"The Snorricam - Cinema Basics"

Hello everyone and welcome to a new episode of Cinema Basics,
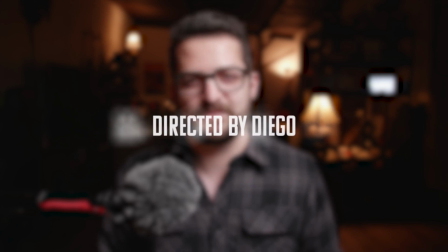where I give context and a brief demonstration of classic cinema techniques, which might actually help you spice up your own work.
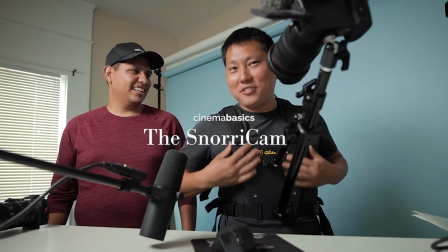In today's episode, we are talking about the Snorricam. Snorricam, also known as chest cam, body mount camera, body cam, or body mount,
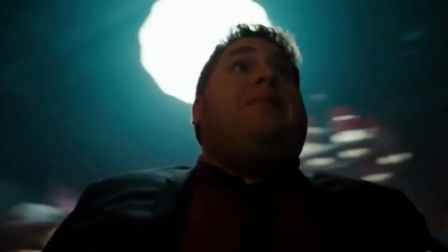is a camera device used in filmmaking that is rigged to the body of the actor, facing the actor directly, usually paired with a wide-angle lens. This is so that when they walk, they seem to not be moving, but everything around them actually does move.
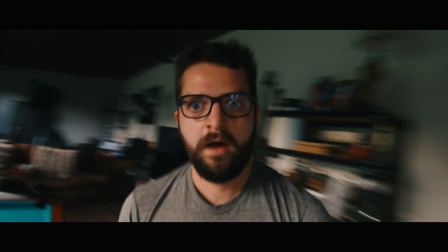Now, important note, it should not be confused with Spike Lee's double dolly. That's for another video.
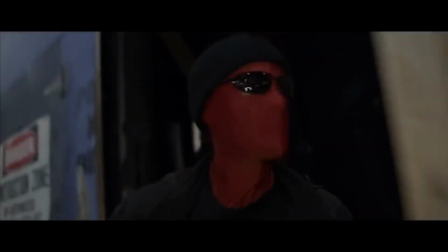A Snorricam presents a dynamic point of view of both the actor and the environment,
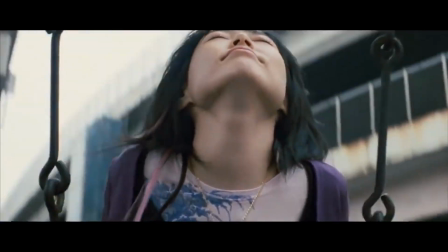providing an unusual sense of vertigo to the viewer, mostly used while presenting the character in an altered state.
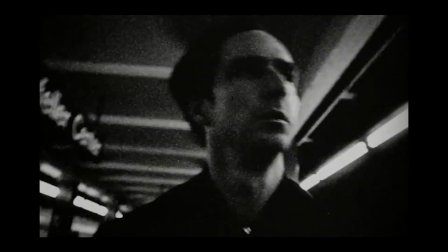It was greatly popularized by directors like Darren Aronofsky, particularly in his early movies like Pi or Requiem for a Dream, but the use of similar devices and techniques dates back to even Martin Scorsese's Mean Streets,
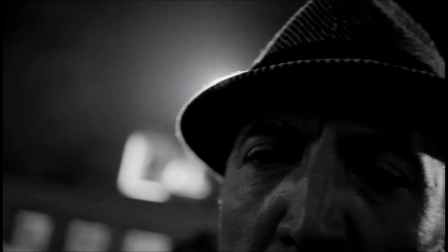or even before that on John Frankenheimer's Seconds.
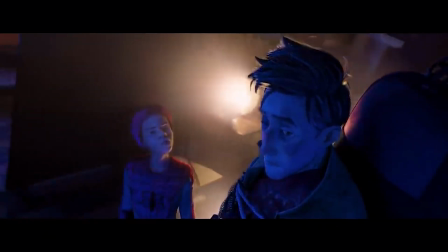I've seen this particular technique used in many different mediums like animation or even YouTube videos, so consider it as a new tool in your filmmaking arsenal. Remember to share this video with someone who might find it useful. I make videos like this as frequently as I can, so consider subscribing. Let me know in the comments if there's any other classic cinema techniques you'd like me to break down or dive into. Leave a like and hit me up on social media. Links will be in the video description. As always, thank you so much for watching, and I will see you guys on the next one. Cheers.